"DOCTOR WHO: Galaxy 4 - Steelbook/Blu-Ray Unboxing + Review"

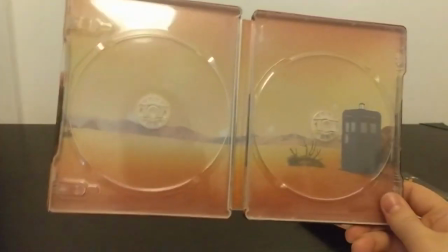It just looks like it is the unnamed planet in galaxy 4 it's quite a minimalistic cover but it looks really really cool so what i'll do now
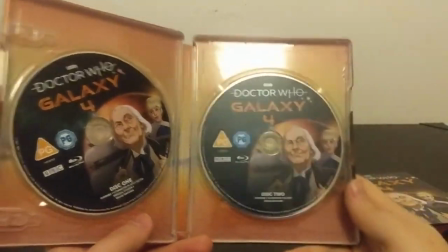is that i will make my way through the discs we'll take a look at the special features and just see what exactly is in this collection
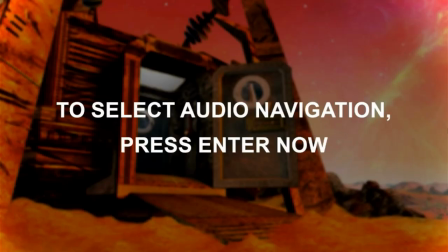for galaxy 4 to select audio navigation press enter now
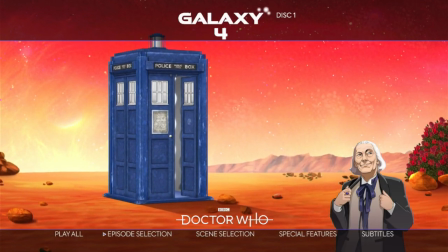this 2021 release of galaxy 4 comes on two discs with the
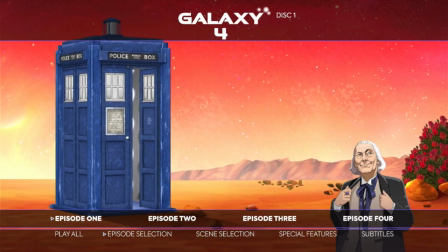menu showing the landscape of the unnamed planet in galaxy 4 where the tardis
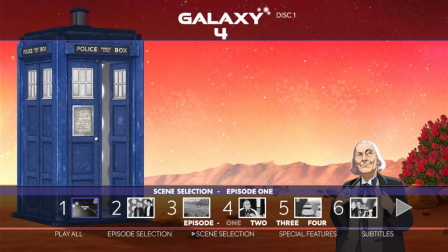has landed disc one is where you'll find all of the black and white galaxy 4 goodness with all
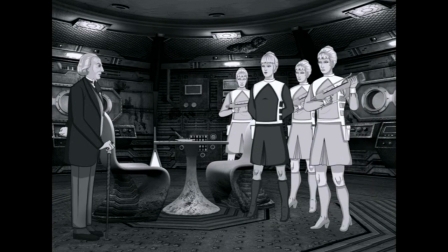four parts animated in black and white with a slight grain filter and in a four by three aspect ratio from big finish creative you'll also find the original
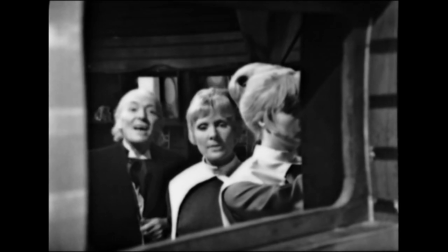surviving part three of the story airlock as well as the six minute surviving clip from part one 400 dawns which is all that remains of
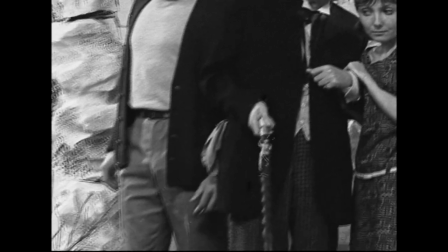this story in the archives you can also watch a telesnap recreation which includes any surviving footage and off-air
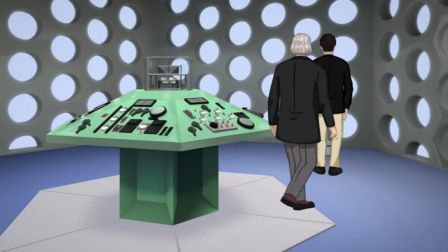recordings disc two is where you'll find the colour recreation of Galaxy 4 and the majority of the special features,
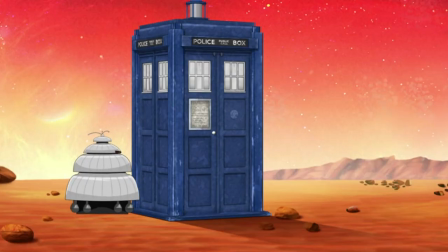but more on them later. While Galaxy 4 seems like an odd choice to animate, it's a smart logistical decision.
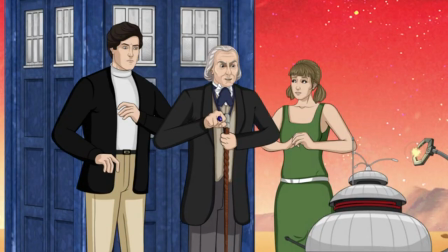Galaxy 4 has surviving footage to base character and set designs off of, but it also has a very small human cast and only a handful of locations.
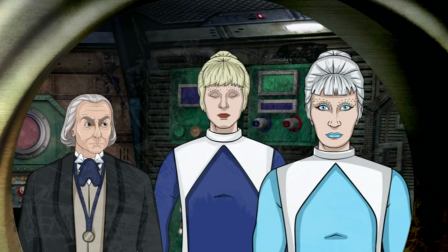It also works to address the heart and trout imbalance of animated recreations.
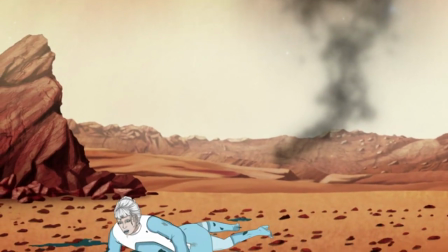As a result of Galaxy 4's logistical restraint,
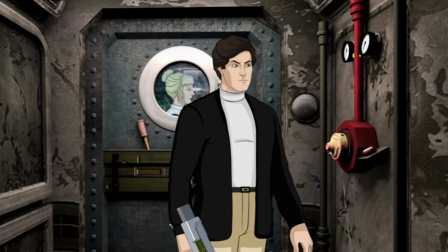by design it's the most polished or ambitious looking animated story but it still has its charms william hartnall looks
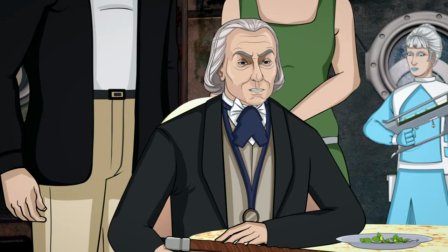fun and expressive the chumblies are a visual highlight and there's some clever liberties
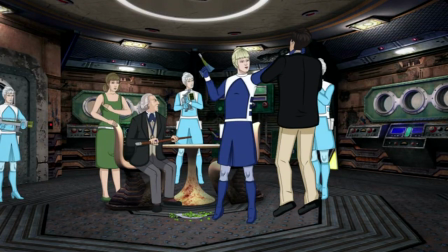with the source material such as making marga and the dravens significantly taller
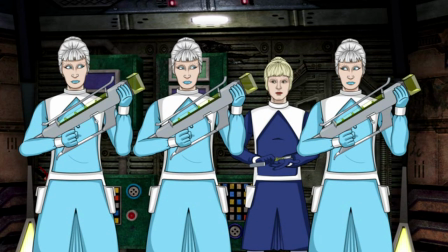and making the dravens uniform in appearance the interior of the driving ship has
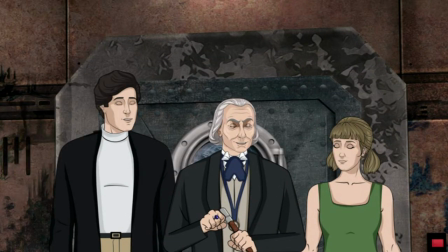also been grubbed up somewhat to justify the doctor's attitude towards it when he sees it on
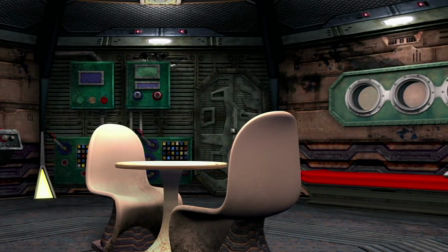camera pretty backward now yes it's almost fossilized i also
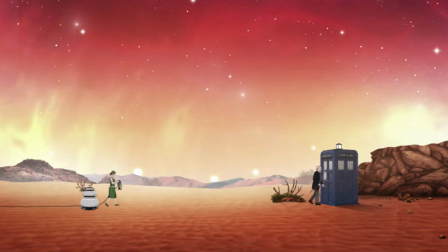really like the australian inspired orange landscapes of the planet and while the bright
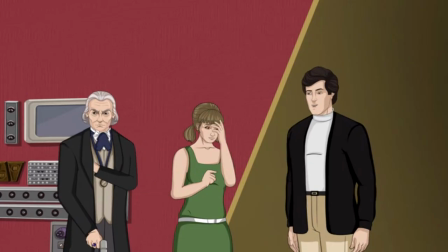color scheme of the real ship has turned some fans off i really like the adherence to the 1960s pulp sci-fi aesthetics with the characters
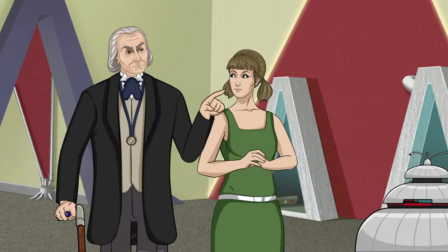themselves there seems to be a bit of give and take in regards to the animation while the proportions are a bit off particularly the heads in comparison to
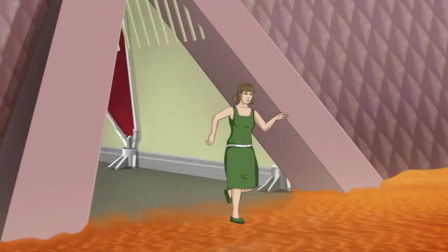the rest of the body the running animations when viewed from the front and the back are an improvement from prior releases we also get some first doctor attention
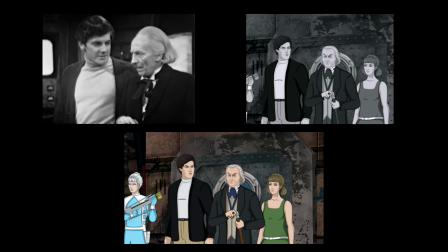to detail like him wiping down the draven seat before sitting down though we do lose other details that we can compare with the surviving footage
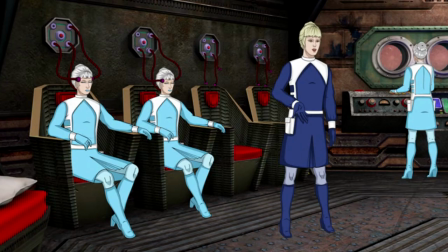like marga clapping in front of a sleeping draven to wake it up here that's replaced with a foot stamp and the draven just doesn't respond also
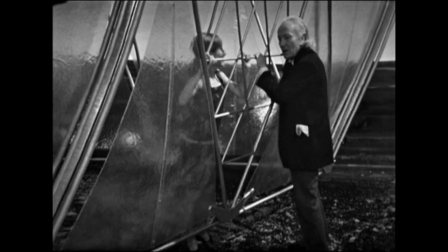while the real gate that vicky gets trapped behind has been the subject of fan mockery the animated version makes the gate look even easier for the cast
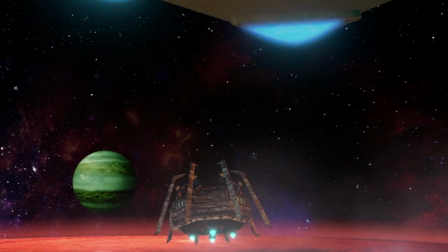to slip through which is a really odd visual change in terms of additions we get some cool looking flashbacks to the dravins and the rills crash landing and their
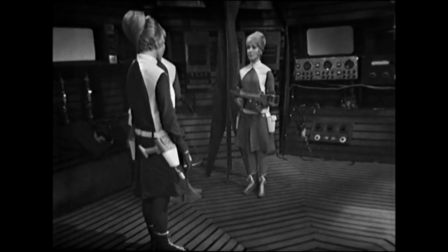brief space battle but in turn we seem to have lost the ambitious camera work from director derek martinez i understand losing the overhead shots
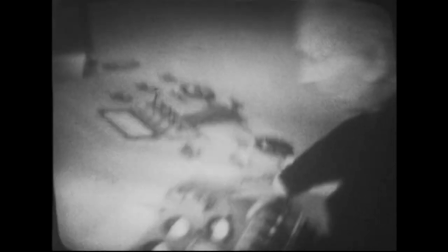from when the crew arrive in the draven ship but it's a shame that his opening tardis shot from episode one wasn't recreated and while i understand the logistical and
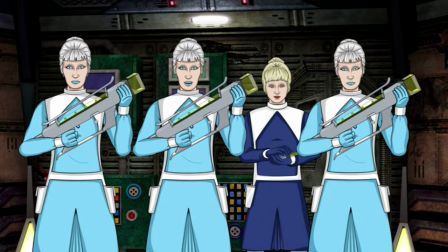story element of making the dravens identical it does mean that the individuality of the three draven performers gets lost thankfully we do still have
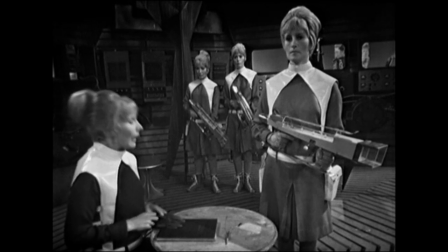surviving footage of marina martin susanna carroll and lynn ashley so their performances
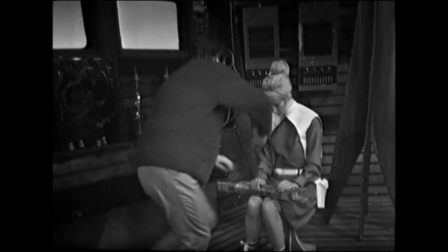aren't completely lost and this criticism i must stress is as subjective as it gets
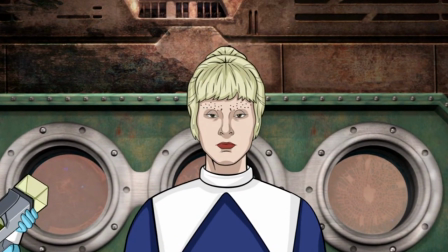on the other hand i loved their handling of marga's monologue from part three and the
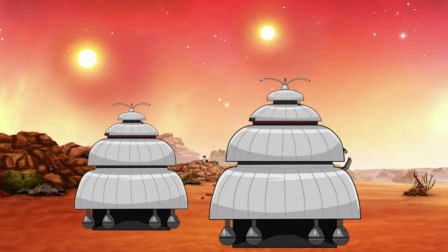chumblies are oddly expressive we also get the actual destruction of
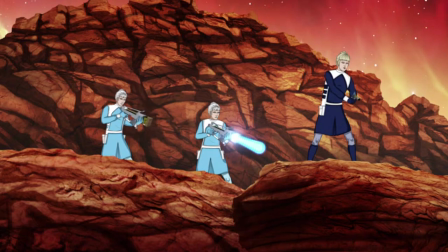the planet which was a pretty cool set piece also i think that due to the smaller cast and the more thoughtful framing compared with the evil of
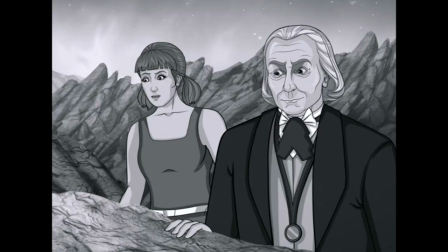the daleks there isn't as much in the way of awkward cropping or cast members missing from shots there's not too much else to say about the